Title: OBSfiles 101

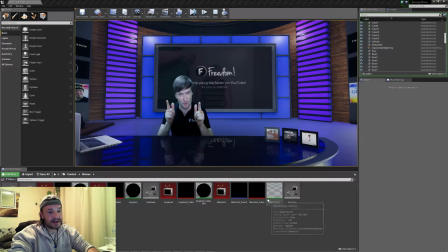4:07 Okay, so here are the settings if you want to change anything. Okay, main host, if you remember correctly, this was where your stuff is.
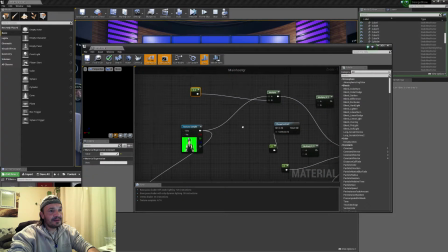4:16 Right, over here now, over here, right, we just play around with the widgets and everything else and changed all the stuff here. So all you got to do here now, for example, I've got your 0.4 right there. This one here, that is the brightness of you. You can make it a lot brighter. I strongly don't recommend it because then you become far too bright.
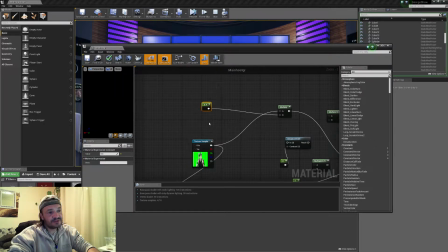4:34 But it's up to you, depending on the footage you filmed that day and everything else, you can actually alter that as well. So we've got two settings here. We've got this one here, which is for the top one. I'll put this right above here. Okay, that's the brightness. And of course, you've got the setting right down here. I'm going to move this right there for us.
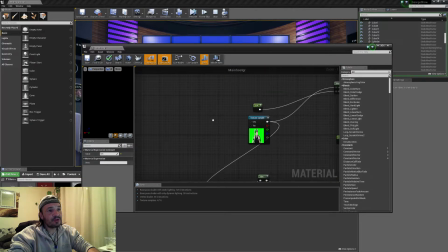4:51 Okay, so this one is for your green screen percentage. And the top one here, of course, is for your brightness of your image. right? And this is your this okay. That's all other stuff.
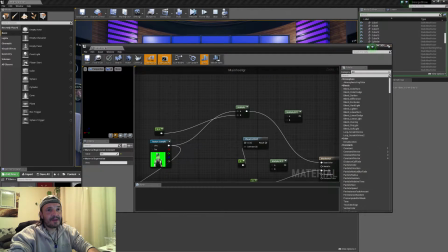5:03 So okay, we apply that. It still should be exactly the same. All right. Now on the back wall footage, for example, I've lost my mouse.
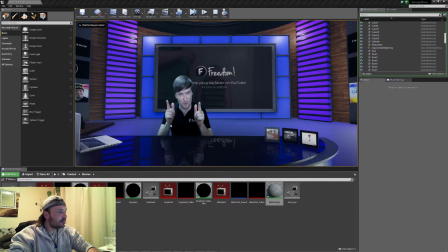5:12 Uh, on the backdrop footage, for example, that was boss. I keep on forgetting which one it was. Look back video, I think, is the one I've used. Or give me back my mouse. Yeah, it's got to be look back video.
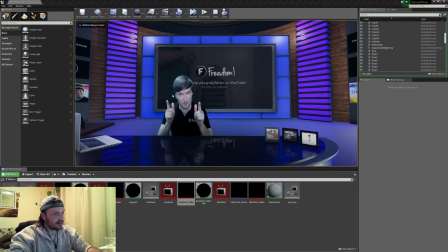5:29 Yeah, it's definitely this one. Okay, let me give my mouse back and. All right.
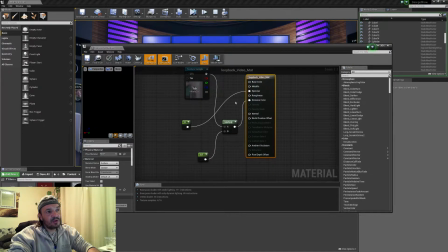5:36 So now on this one over here, all we've done is we've got the multiplier here, right? We've set the specular to 0. Now, your multiplier here, boss, is 0.1. It's very low. But now here's the problem. If I make this 1, right?
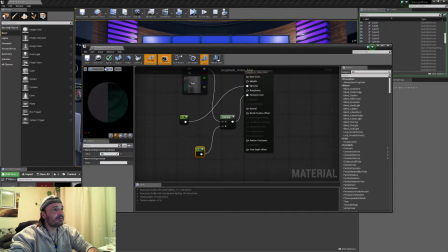5:53 You'll see what I was trying to explain to you right now. So we apply that over there.
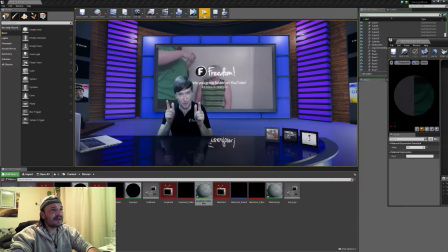6:00 Right, and now we're going to push play.
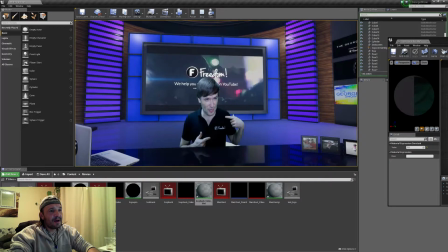6:06 Okay, so now it's extremely bright. So what happens is as soon as you start animations and everything else,
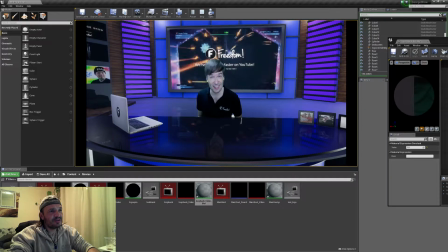6:15 you'll see kind of like you've disappeared. You know, you're there, but you've kind of disappeared out of the image.
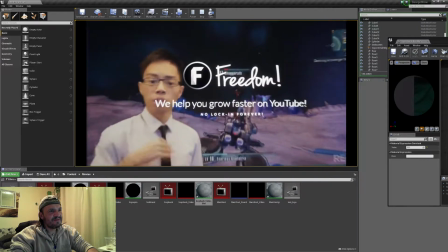6:21 You know what I mean? So it just looks like a very, very, very, very bright image there.
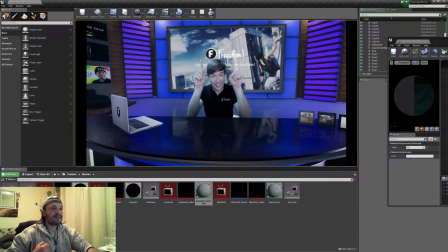6:27 So you want to play around with those settings to something that you are very comfortable with as well.
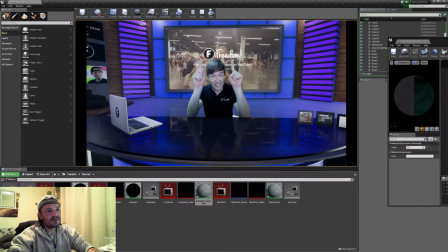6:32 As you can see now, all of a sudden, you're no longer the focus of the show. Actually, the focus of the show is the back screen there. So, yeah, what we want to do is we're just going to go back there and
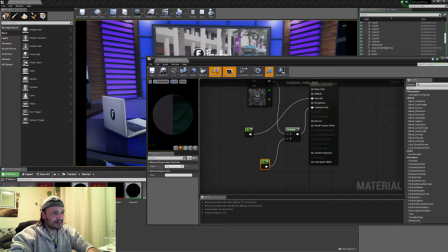6:45 let's take this back down to 0.1. I kind of like it at 0.1, but again, it's preference, boss.
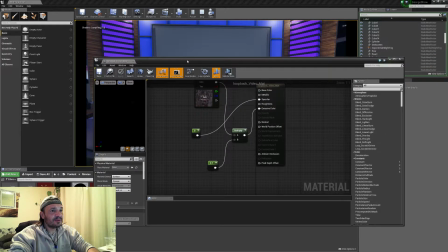6:53 You can change it to anything you want. It's up to you. Yeah, much better.
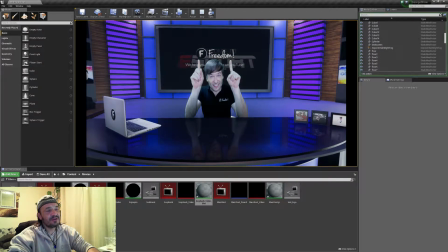7:00 Now you'll see straight away that's in the background. You are now the focus of the shot. At the same time, we can make it brighter. I mean, you could definitely make it 0.2, but 0.1 is great. I think it looks nice.
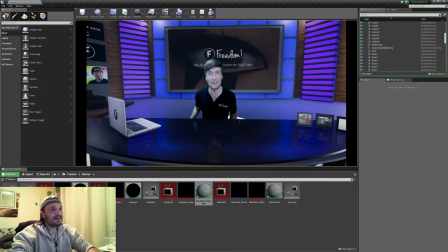7:12 0.2 is also nice. So let's just start the show again. Right, and then we go to.
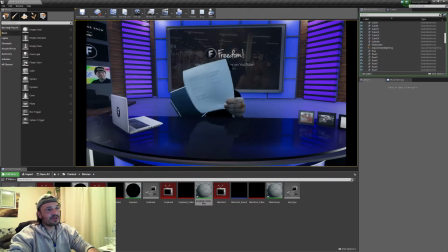7:23 So you'll see the whole time the exposure control, which is marvelous. I mean, that this thing is doing as well.
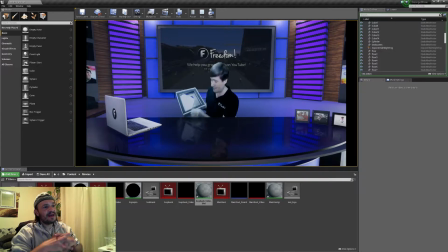7:30 It's kind of epic, where it's actually just constantly adjusting with the lights around it and trying to set them up.
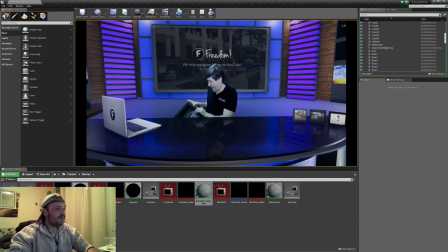7:37 Right, as a default, okay, this is not the show. I took the show footage out, and I've left the looped freedom part in the background because I kind of feel like if you want to make a very fast video,
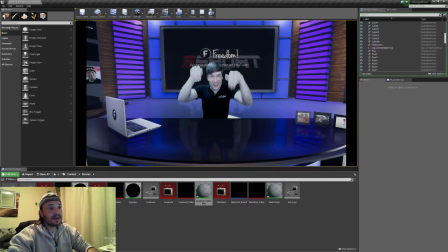7:49 for example, and you don't have anything to show in the background, then all you record yourself quickly is with your green screen and say, yo, this is what's up.
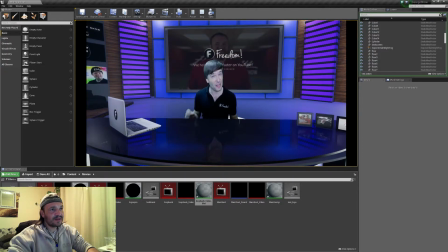7:56 And then, of course, you can just quickly, without having to put anything in the background, you'll have,
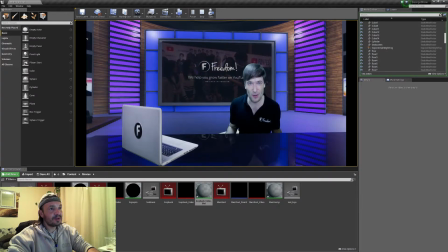8:00 we help you grow faster the whole time, you know, in the background there, making things look cool.
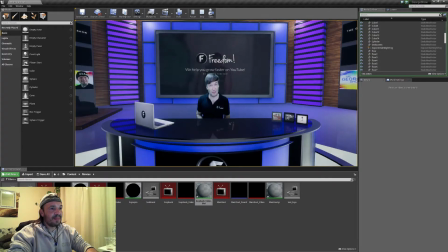8:06 Anyway, okay, so that's all the settings taken care of, boss.
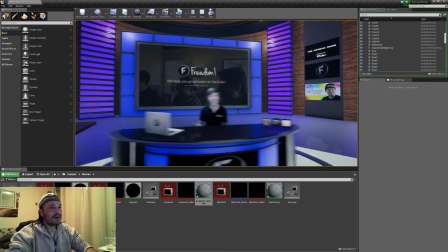8:12 Right, let me know what you think about it.